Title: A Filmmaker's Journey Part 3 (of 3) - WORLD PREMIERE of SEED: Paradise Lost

Well, Johan came to me and said to me I've got to show you something which is incredible and we read it and we wow okay this is the this could be something that has uh got such longevity legs and and it's incredibly dynamic and um it's the kind of project that we love
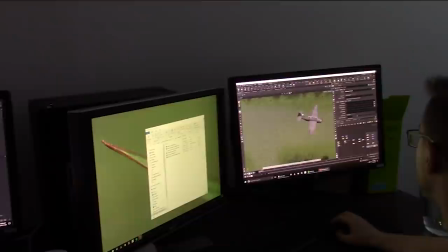[32:22]
you know it's the kind of thing we get involved with and when we do it's uh it's all in or nothing you know and i think
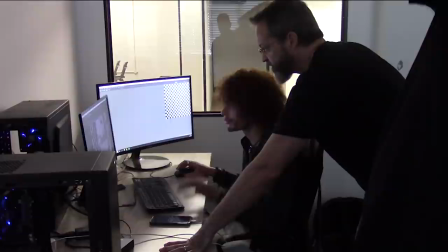[32:29]
the team is also incredibly excited by it so that that for me is always a good indicator yeah that was great for me also it was very
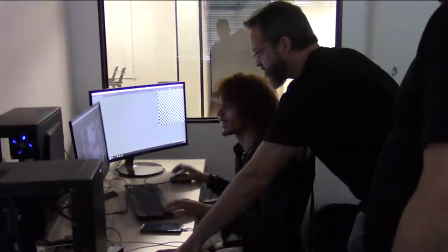[32:36]
exciting to see a bunch of people that were just as excited about the project as I am. That's awesome.
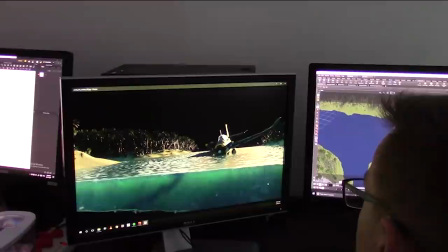[32:42]
So a while back I made the decision to do this 100% CGI. Have you done stuff that was all CGI or you mostly do CGI mixture? We're a mixed discipline, but the principles are identical. Whether you're shooting for CGI or whether you're shooting for live action or integration of the things, the way that you approach it and the way that you shoot it and the way that you do things is you've got to come from a live-action background you know there's there's a there's a lot of misconception in terms of because it's CGI we can do anything but yeah it does give you so all that flexibility but there's a lot of things that come with that that basically take you into the realm of where you've step outside a story because you're not actually telling the story you're showing what the technology can do whereas like what you've now chosen to do on this particular thing you're approaching it from a live-action perspective and you you're telling the story from a live action perspective in a historical way, your medium just happens to be CGI. It could very well be live action, it could very well be in an actual jungle. But the technology today has risen to that sort of level that you are able to tell that story. And there are more flexible things that you can do. And you can get to camera angles. I mean, Lion King's a perfect example, where you can find camera angles that live action guys wish they had, but they're still not breaking the principles of telling the story. And I think that that's where this particular project is, is that the ability to be able to tell the story and tell it in a way that is very much sort of contemporary to where things are today. Yeah, very good. So what were you doing here today, and what are you going to do after? Okay, so I mean basically what we were doing here today is getting face shape and information. And it's critical to the emotive factor of the story, being able to have actors that who can actually go through the
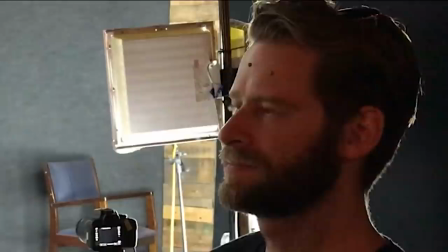[34:32]
voiceover go through the dynamics go through the dialogue and at the same time we're capturing all the information around their face at this point in time to remap that to the CGI
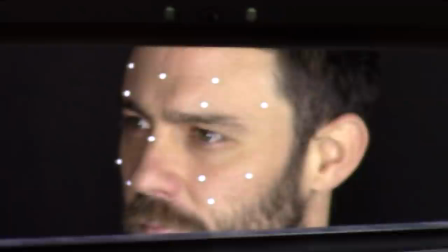[34:39]
characters and it's by doing that we're able to take what the live-action people were bringing to the party and putting that into a computer
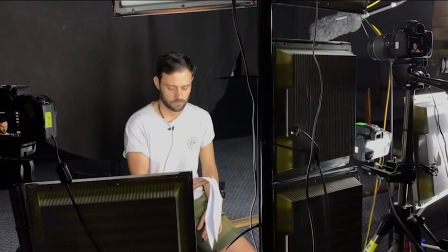[34:48]
graphic character thus allowing the ability to have the human link between that and still buying into the emotive factor so you're not you're You're not creating a wall
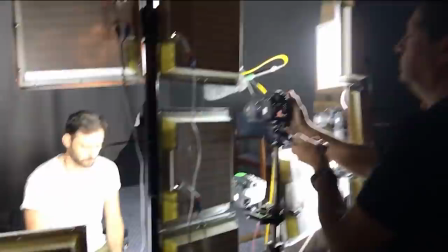[34:56]
because it's just a visual that's over there. You're now creating something which is a bonding moment in terms of the ability.
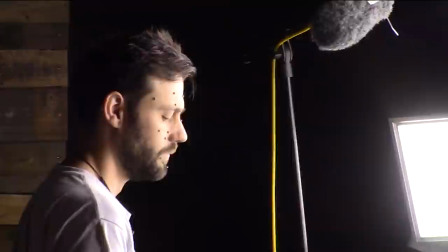[35:02]
So having the ability to capture the live action and being able to then remap that to a CGI character then gives us that capability and it gives you as a director the timing,
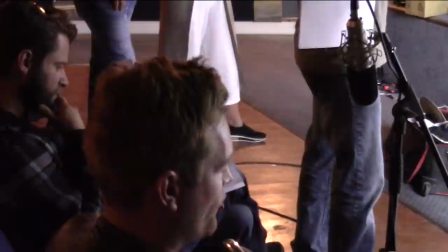[35:12]
the pace, the weight of how something is going to be communicated, which in turn really and truly helps us so much because we're not trying to guess what the face is going to be doing.
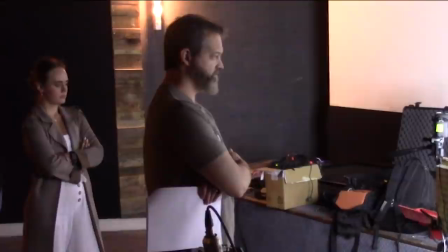[35:21]
We know what it's doing and use the director happy with the performance. So it takes out a lot of middle ground type activity.
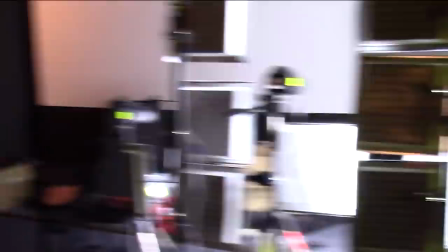[35:27]
But at the same time, it gives us a really solid grounding in terms of weight and telling that story. Fantastic. When we first talked, we don't have a crazy budget on this project, but we were shooting for sort of a target level of quality. You threw out a movie that I'd never heard of before, Tintin. Talk to me a little bit about that.
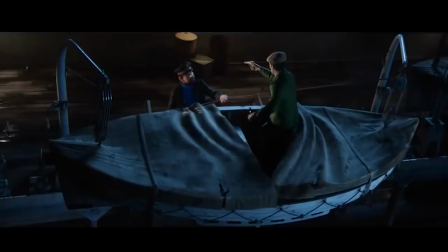[35:45]
Well, I think what was really great about Tintin is that you still knew you were in a CGI world.
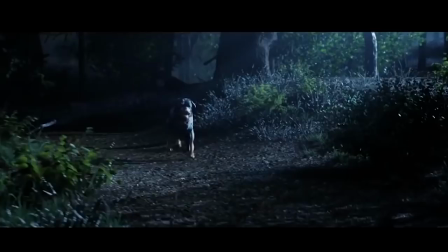[35:51]
But you bought the fact that it was grounded in reality, the way the textures were, the way that the performances acted and all of that kind of thing. And I think that's very much what we're doing here. We're going to be taking that. I mean, the level of CGI and the type of stuff that we're doing these days is already bordering on complete and utter realism.